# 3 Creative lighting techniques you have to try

Hey guys it's Yuval here and welcome back to our channel.
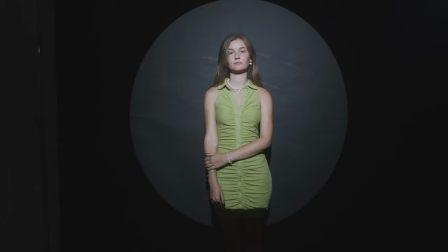[0:03]
In today's video I want to show you guys a few creative lighting setups that you can use for your music videos, fashion shoots or even commercials. But before we jump in I just want to let you guys know that we have a pretty cool giveaway waiting for you at the end of this video so make sure you stick around but now let's jump in.
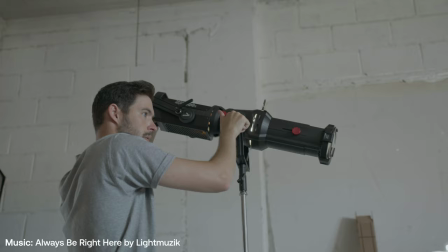[0:20]
So for this tutorial we're shooting in a studio but of course these lighting techniques can be applied in any location or any scenario that you have and in many different ways.
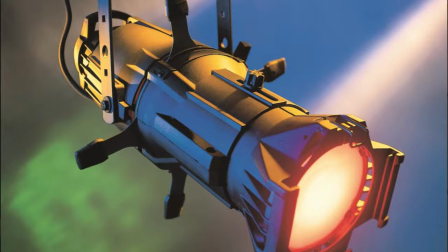[0:29]
The main piece of gear we're going to use is the Aputure Spotlight. You could also use a Leco light, which is fairly popular. And the main thing we're going to get is a very directional and easy to control light beam. That's going to allow us to create some very cool and creative effects with the light, which is something that is harder to do with just a normal light, since you just don't have the same control.
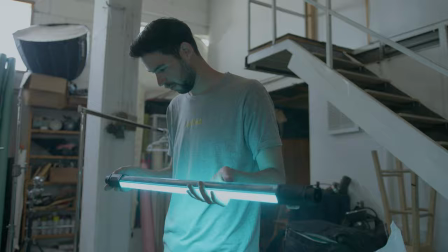[0:50]
And the other light we're going to use is an RGB tube from Nanlite.
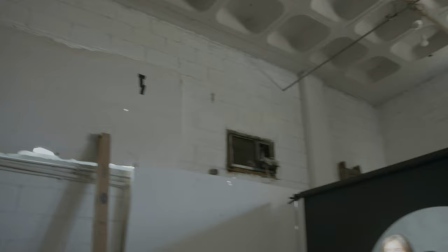[0:56]
In this first example, we're starting off simple with just this beautiful circle of light and our model against the dark background.
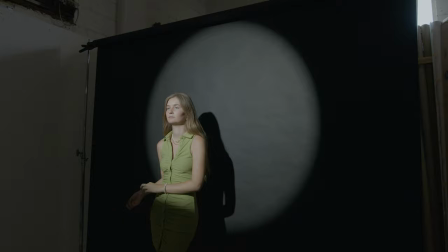[1:03]
This is what the spotlight mount gives you right off the bat. You can also play around with the focus of the beam to make the edges of it softer or harder
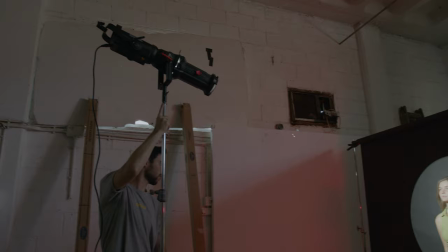[1:11]
as well as move the light closer or farther away to control the size of the circle.
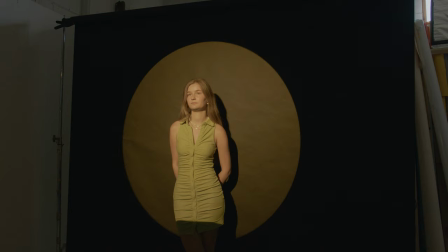[1:18]
Another thing we can do is play with the color of the light by either adjusting our light source color temperature or by using colored gels.
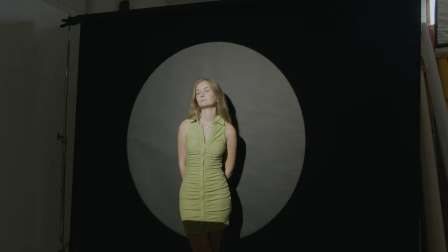[1:26]
In this example, I decided to set my light to a cooler temperature.
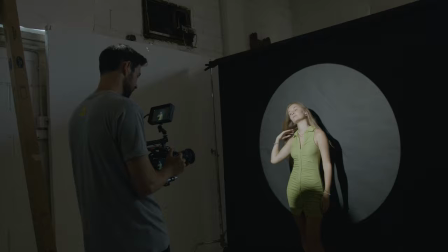[1:31]
For all of these shots, I'm using a quarter promise filter to help soften up the skin of my model and just give the highlights that kind of glow since we are using a very directional and hard source of light.
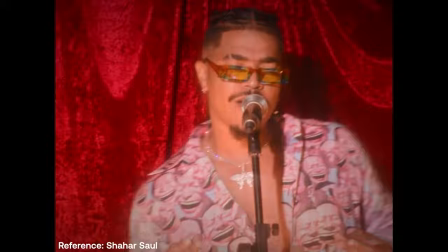[1:42]
I think even a more extreme filter would have looked great for something like a music video.
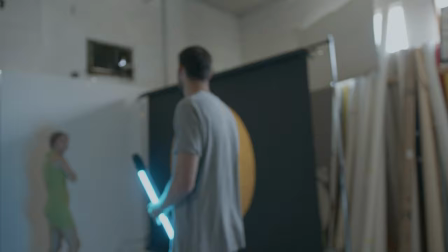[1:49]
To make things a little more interesting,
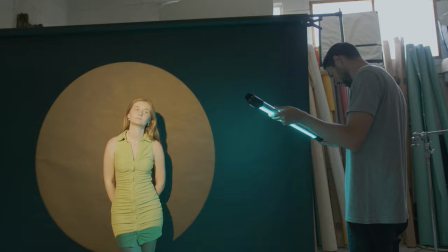[1:51]
we introduced the Nen light RGB tubes into the scene just to add another source of light and play around with color contrast.
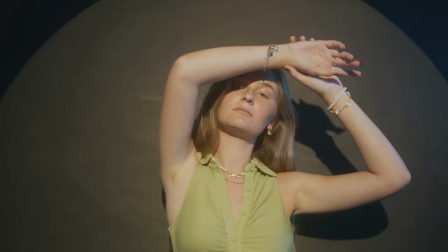[1:58]
We changed the main light's color temperature to a more golden orange color and set the RGB tube to blue. Then we tried another variation with a cooler key light and red on the RGB tube.
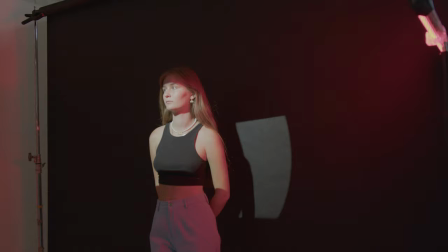[2:14]
The next thing we did was cut down the light to only have a thin line going across our model's eyeline.
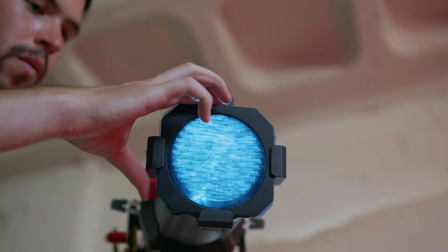[2:21]
We gelled the spotlight with a blue gel and kept the RGB tube red. Creating these kind of light shafts could be used for things like replicating the sun, coming through a door crack or for a million other scenarios. The possibilities are really endless.
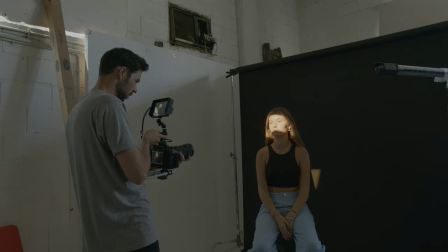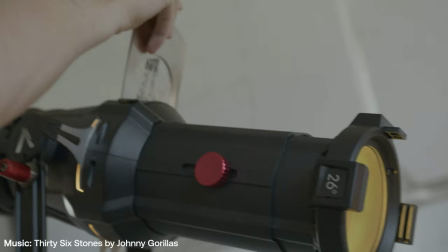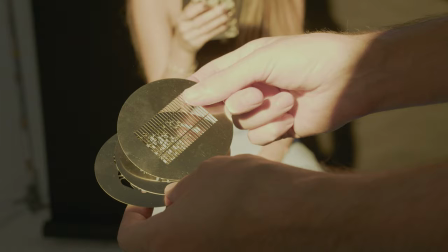[2:53]
Another really cool thing we can do with the spotlight mount or with Aliko is use gobos.
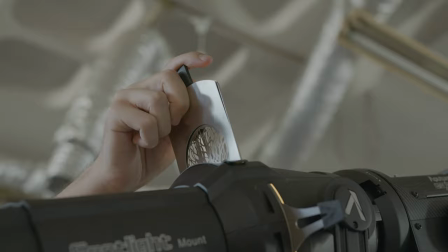[2:58]
And gobos are essentially a cutout circle with different shapes and textures that you can put in front of the light to have it project the shape you want,
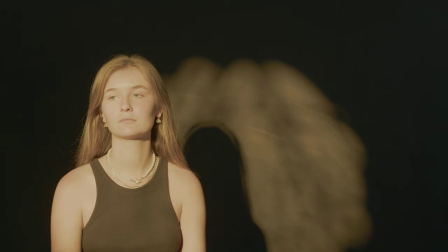[3:07]
and of course we can make it out of focus or have harder edges to achieve our desired effect.
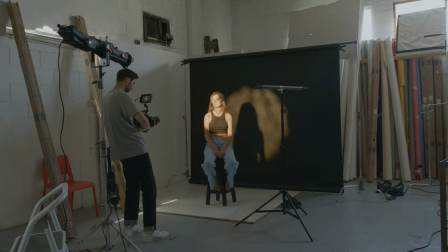[3:14]
This gobo, for example, could be used to maybe replicate sunlight going through tree branches and coming into a room,
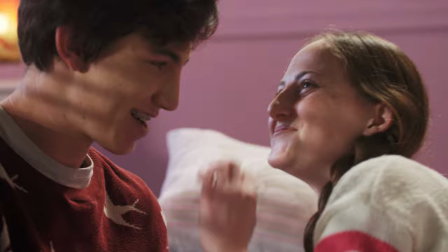[3:21]
or you could completely sell the look of a window with blinds on a makeshift set or maybe a location that doesn't have windows.
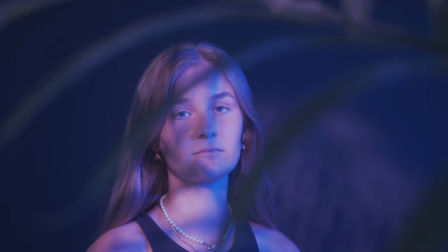[3:29]
And of course it can be used to just add texture and depth to something like this, which can maybe be a scene in a music video or a commercial.
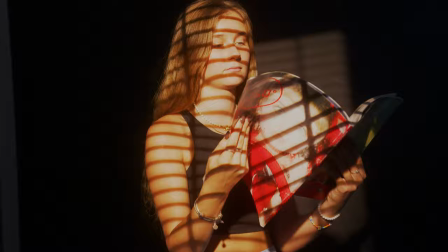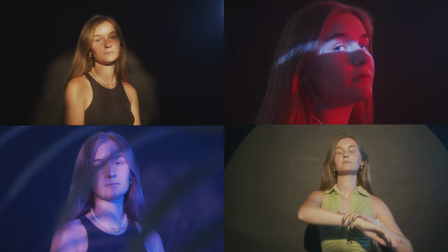So I hope this video helps inspire you and maybe spark some creative ideas for your next project. If you enjoyed it, please give it a like and consider subscribing for more filmmaking videos. And for this video's giveaway, 3 of you guys could win 3 Artlist t-shirts. All you have to do is let us know down in the comments below what video would you like for us to make next.